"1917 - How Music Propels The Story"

And as he wakes, we hear in the school the same repeating figure that accompanied Blake and Schofield's journey across No Man's Land,
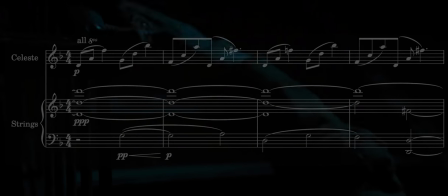this time played by a Celeste. The music is giving him life, giving him the courage to continue.
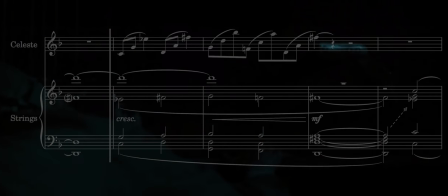He pushes onwards, and the energy in the music that's been held back up until this point is released, starting a chain reaction. As Schofield escapes through the town, strings begin by singing out rich, strident chords that,
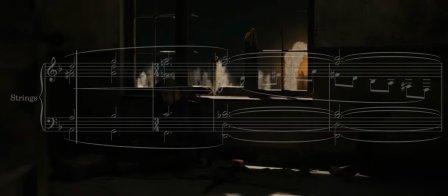although based around a minor harmonic language, feel uplifting and almost spiritual in nature.
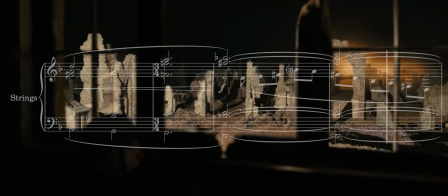Underneath the texture, an arpeggiated figure in cellos then adds to the sound,
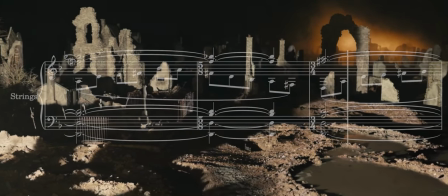giving life to the harmony as light from German flares illuminates the broken facades of now derelict buildings.
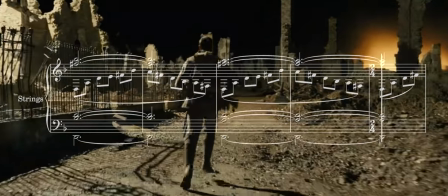Schofield runs and brass join the orchestral choir, creating a cathedral of sound, filtering through the air as the light grows and then fades into the blackness.
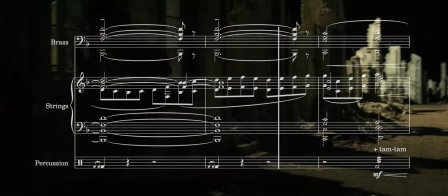Every beat in this music encourages Schofield on, propelling him to the end of his journey.
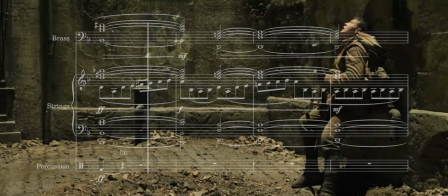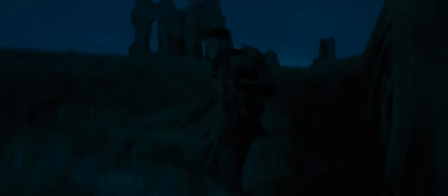Schofield eventually escapes the town by jumping into the river and by chance comes across a group of British soldiers.
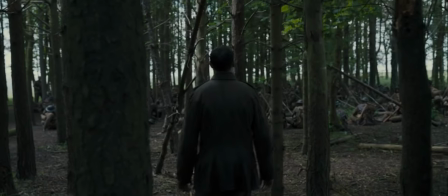It's at this point that we hear the only example of diegetic music in the film.
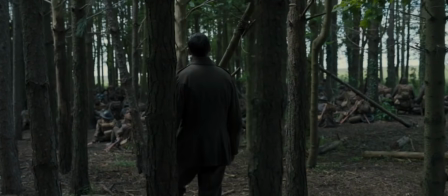A simple folk song sung by one of the soldiers.
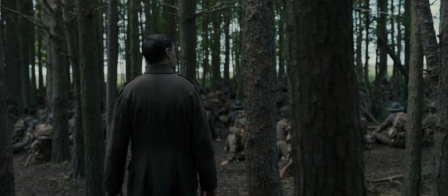A moment of calm before the breaking of the wave, before the storm that awaits them.
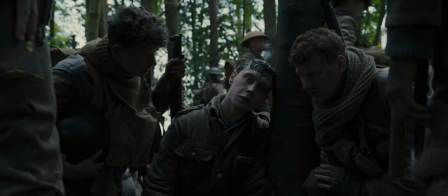The Devons. I have to find the Devons. Where are Devons?
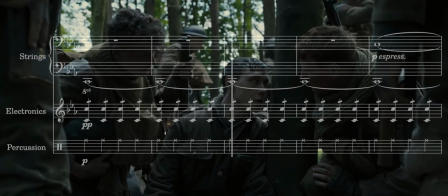The music begins a fast, rhythmic ostinato on top of a melody and cellos and double basses.
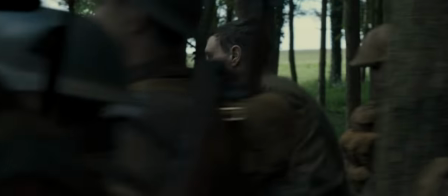Why haven't you gone over? We're the second wave.
We, like Schofield, don't know if he's going to make it, but he is going to try.
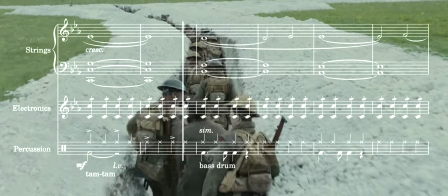As he forces his way through the crowds, the percussive elements of the score become increasingly present.
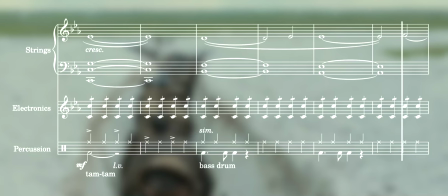Every repetition of this chord sequence introduces a new element, busier string lines, richer harmony, and deep, earthy brass.
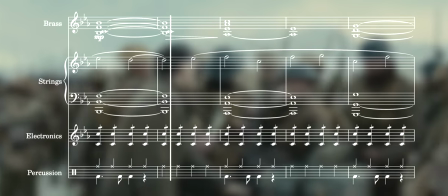We never get any sort of completion or resolution here, just repeated minor modal chords under the percussive ostinato.
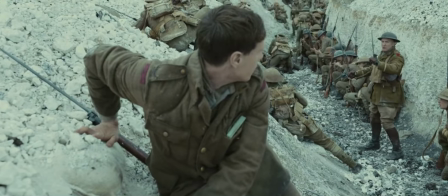And as Schofield realises what he must do, as he realises that the only way to stop the attack is to go over the top,
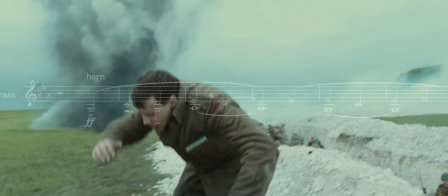the music surges into life.
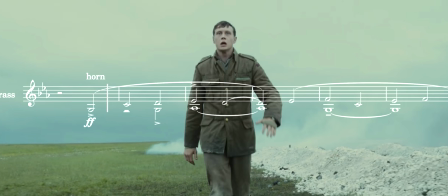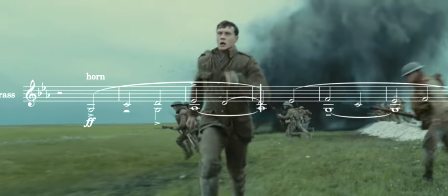Brass and percussion accompany his heroic effort.
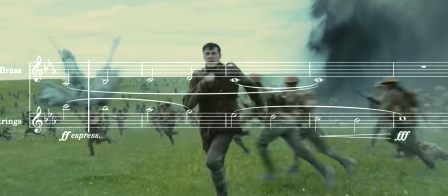Horns, trombones, timpani, clashing cymbals and a counter-melody in violins all give him the strength to complete his journey.
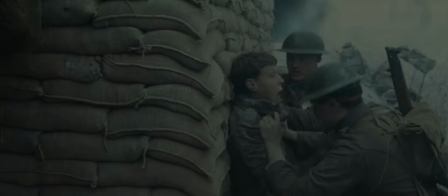But the music hasn't reached its conclusion yet.
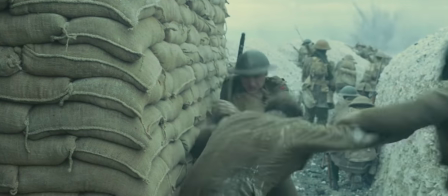It retreats into itself, returning to the electronic drone, as Schofield delivers the message to stop the attack.
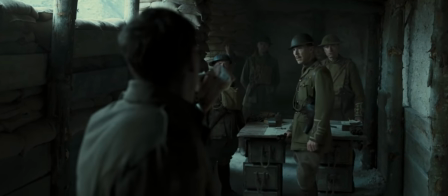This attack is not to go ahead! You have been ordered to stop! You have to stop!